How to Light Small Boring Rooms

Hey, what's up? I'm Steph. I'm a DP and gaffer, and today I'm going to share some quick tips for how to film in small, boring rooms with plain white walls. By the end of this video, you're going to be able to take your image from this to this. So to start, I've demonstrated what a standard 3-point lighting setup might look like in this room.
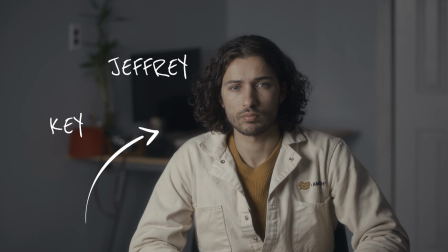I've keyed Jeffrey with a 600C and a light dome 2, and for Phil, I've got an F22C with 2 layers of diffusion.
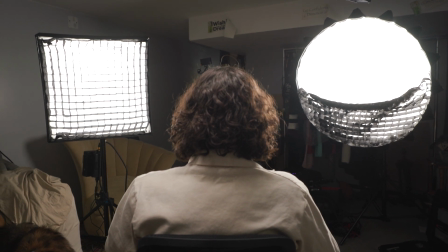Both of these lights have grids on them. For his hair light, I boomed out a PT4C in a grid. So I don't love the way this looks. In a small room like this, the light is going to spill everywhere.
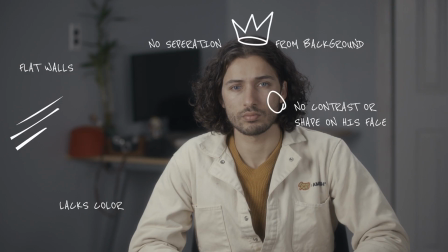So you'll see the background is flat, there's no color contrast, and the F22C, even at 1%, is way too bright when pointed at him directly. So the first thing I want to do is focus on controlling the light spill.
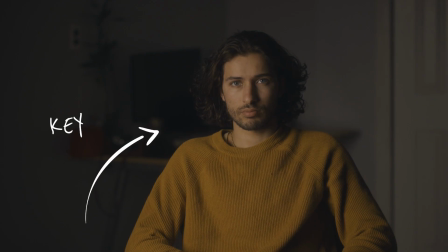I kept my key light the same, but I took my F22C and I bounced it into the wall for Phil instead.
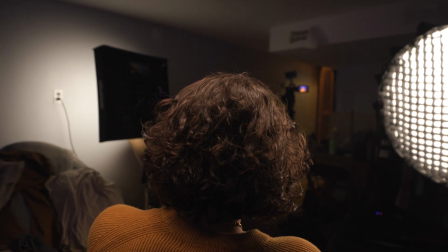I couldn't go any lower than 1%, and I'd already had diffusion and a grid on it, so I just rotated it into the wall and let that bounce fill him in.
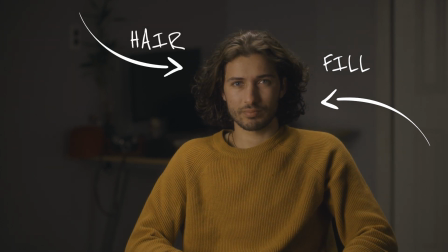This gave us a pleasant gradient on his face. I kept my hair light the same as well, but for all these lights I changed the temperature to 4500 Kelvin.
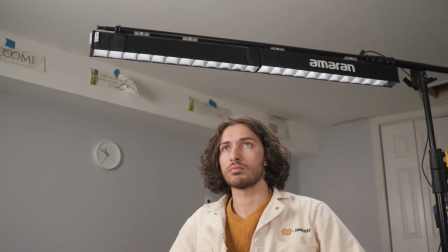The walls in here are gray, so I wanted to add warmth to help separate his skin tones instead of just using white light. I also had him change his shirt, which we had the luxury of doing, but sometimes you just gotta work with what your subject already has.
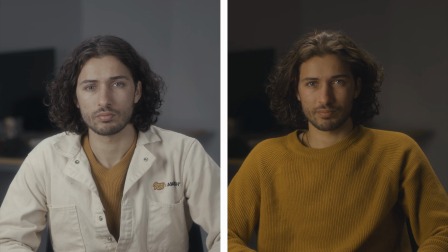So already this image is looking way better, but I want to add some color pop to the background.
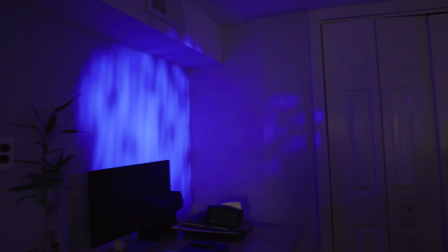I took my 300D and attached the spotlight mount. I put in a gobo, defocused it a bit, and added a blue gel to contrast against the warm tones.
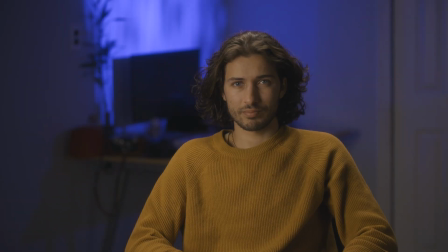Just for some options, I messed around with the placement of the pattern on the wall,
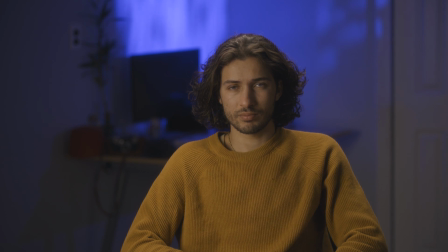but if the pattern feels a bit too random for you, you can also opt to just change the color of the wall completely.
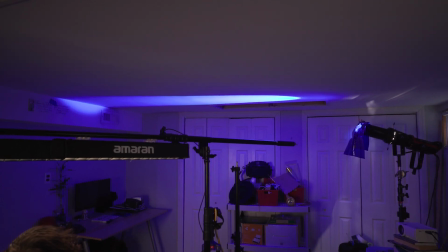So here, I took out the gobo and shot the spotlight directly into the ceiling to give the wall a blue glow.
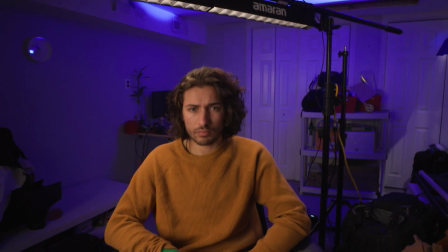If I'd pointed it directly at the wall, it would have casted a hot spot as well as hard shadows.
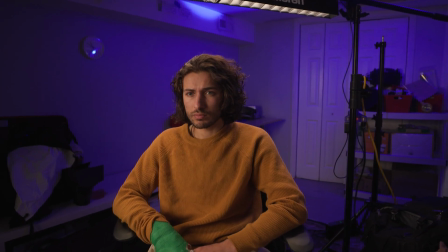So by bouncing it off the ceiling, I can help give it a softer spread. Those are some of my quick tips for taking a small, boring room and adding color pop or texture to make it more dynamic.
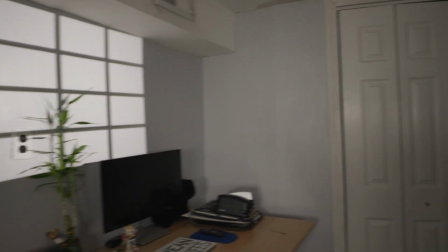If you have gobo options, you can also play around with some of the more realistic patterns like window frames or trees. And if you don't have a spotlight mount, there's still lots of other things you can do, like use barn doors or black wrap to create a slash of light on the wall, create a halo behind your subject, add a color gradient, or just put a practical light source in the background. You've got tons of options, so stay tuned for next time where we'll demonstrate some of those other tricks I just mentioned, and leave a comment below to let me know what topics you really want to see.